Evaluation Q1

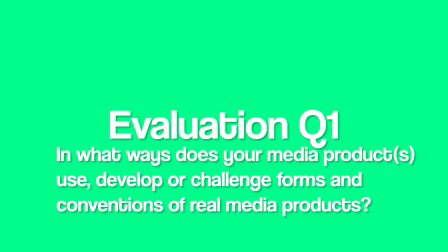(0:00)
Evaluation question 1. In what ways does your media product use, develop or challenge forms and conventions of real media products? The three main media texts that I'm going to be talking about and referencing to today are my short film, my poster and my magazine.
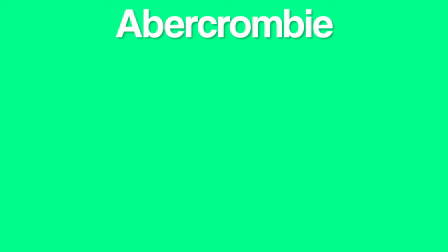(0:16)
There was a theorist called Abercrombie who said the reason why we follow conventions
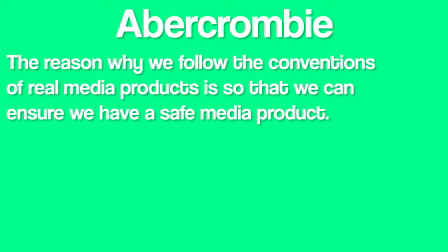(0:21)
of real media products is so that we can ensure we have a safe media product. Putting this into context, not only did I have to follow the conventions of my chosen genre,
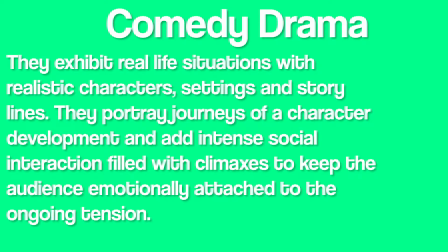(0:32)
comedy genre, but I also had to follow the conventions used across all films. We can see the use of genre conventions through the use of characters and the way that the dialogue is portrayed through the situation in the film. Putting the other two media products aside, the first analysis that I'm going to be doing is a 4-part,
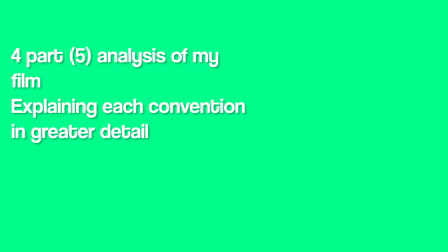(0:52)
arguably 5, analysis for my film explaining each of the conventions in greater detail. I'm doing this to help establish how these conventions were used to help define my chosen genre, but also define my film.
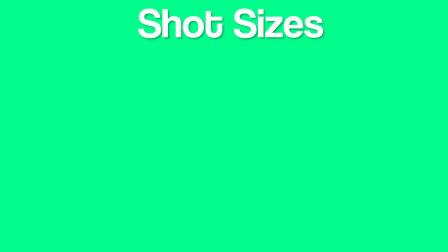(1:06)
Throughout the film, I used a wide variety of camera shots. Starting with the intro, for example, one of the main shots that I used was the dolly/tracking shot.
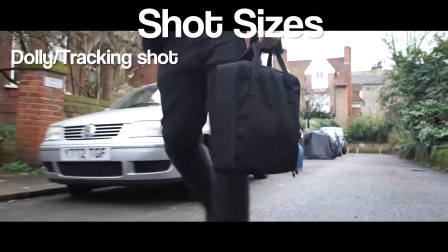(1:18)
The reason why I used this shot rather than using a series of short stills was
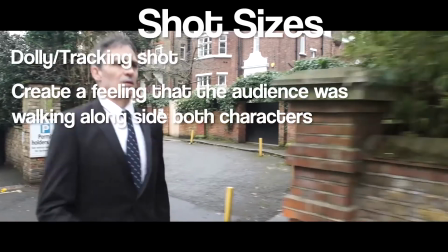(1:22)
because I wanted to create the feeling that the audience was walking alongside both characters. There were also shots that I used that were conventional to all media products, e.g. the use of shot reverse shot throughout the dialogue scene,
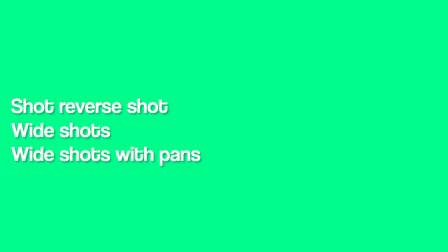(1:37)
wide shots with pans, and also handheld camera work towards the end of the film during the death scene. The main reason I used a wide shot towards the beginning of the film was to help establish the location,
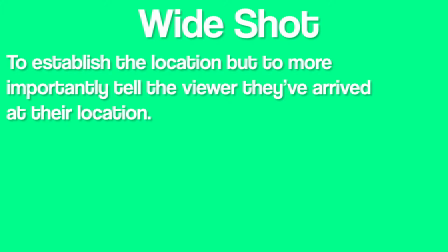(1:49)
but to also, more importantly, tell the viewers that they've finally arrived at their location.
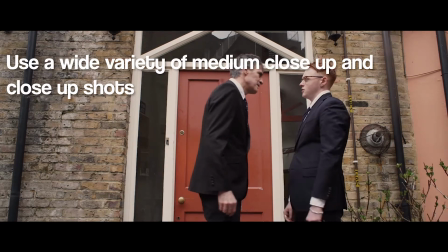(1:56)
When filming the dialogue scene, I also wanted to use a variety of different medium close-up shots and close-up shots.
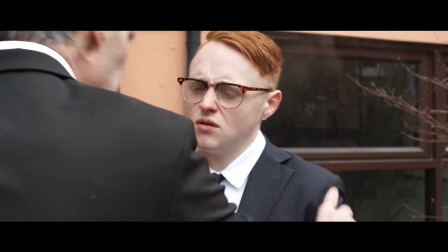(2:03)
I did this because there were certain shots where I wanted to capture Rupert and Jack's physical behaviour,
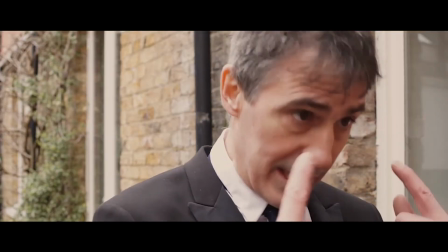(2:09)
as well as Rupert and Jack's physical emotion, and some shots where I only wanted to capture either Rupert or Jack's face.
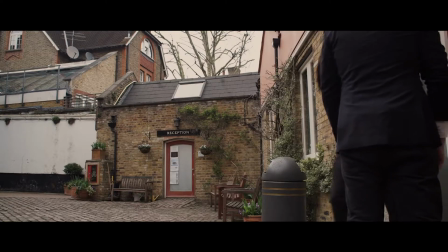(2:18)
As I talked about the use of a wide shot at the beginning of the film to help establish the location,
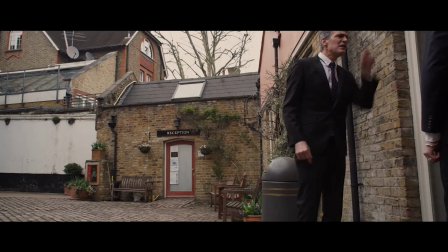(2:24)
I also used it towards the end of the dialogue scene, the only difference being that this wide shot included a pan.
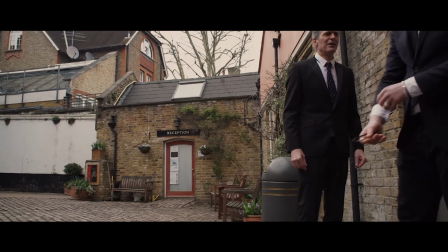(2:30)
I did this because I wanted to show the characters moving from one location to the next,
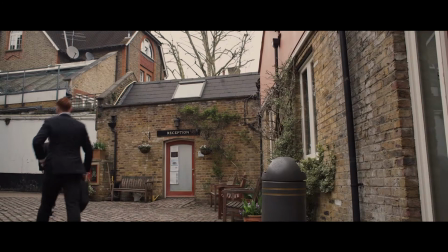(2:36)
whilst managing to add a sense of realism by capturing the dialogue from both characters as they transition from one location to the next.
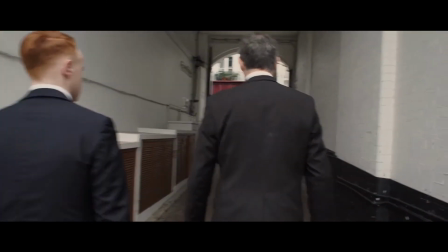(2:44)
In the case of After You, being outside the conference door to the main gates after having been locked out of the conference.
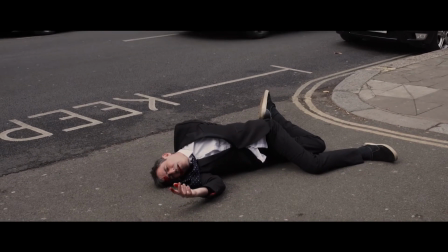(2:52)
Throughout the death scene, I used a combination of handheld and tripod shots.
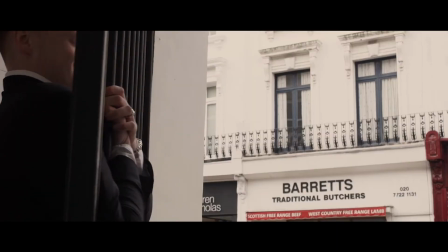(2:57)
I did this because some of the shots that I had included in part of the scene were ones that I couldn't have achieved if I had used a tripod,
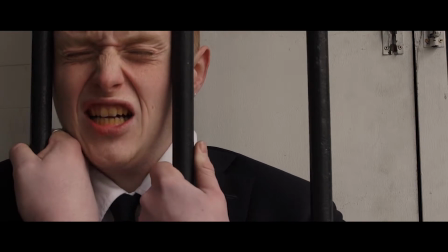(3:05)
and I also wanted to show the gate crushing scene as being a fast-paced scene.
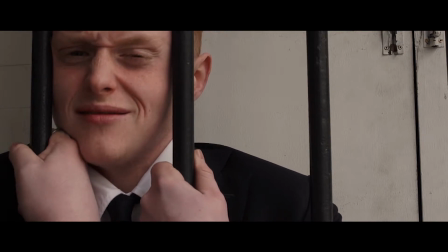(3:10)
A scene where Jack gets crushed after having looked and smiled at Rupert.
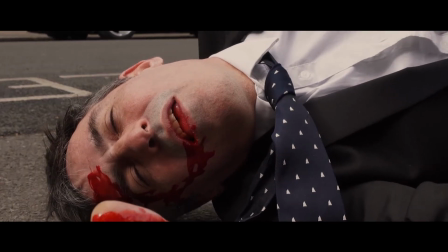(3:16)
I also wanted the scene to be a fast one because I wanted Jack to have a quick turnover,
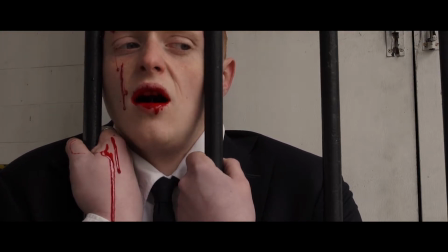(3:21)
a sudden realization that he was now in the same position and crushed just as Rupert had been crushed by the car.
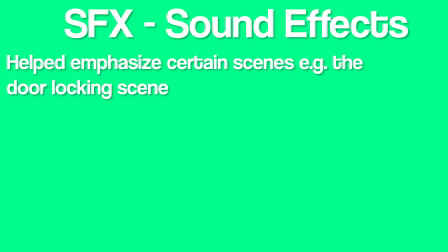(3:29)
The sound as well as the camera work was another major part of the filming process. One of the main parts of the sound that helped establish the film was the sound effects.
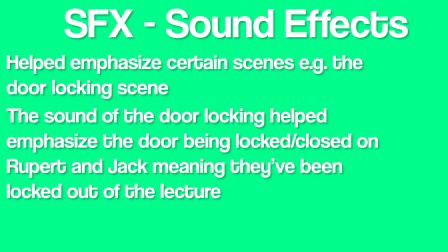(3:38)
The use of sound effects helped emphasize certain scenes, e.g. the door
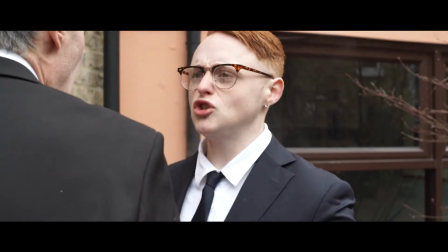(3:44)
locking sound effect help emphasize the door being locked/closed on Rupert and Jack,
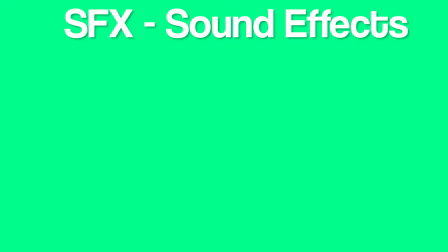(3:50)
meaning they've missed their lecture, or the death scene when you see Jack's reaction to the car crash.
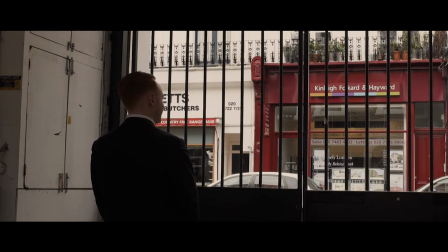(3:55)
Hearing the non-diegetic sound of the car crash helps emphasize that Rupert's been hit by a car. The editing, different to the sound and camera work, was a challenging part of the process.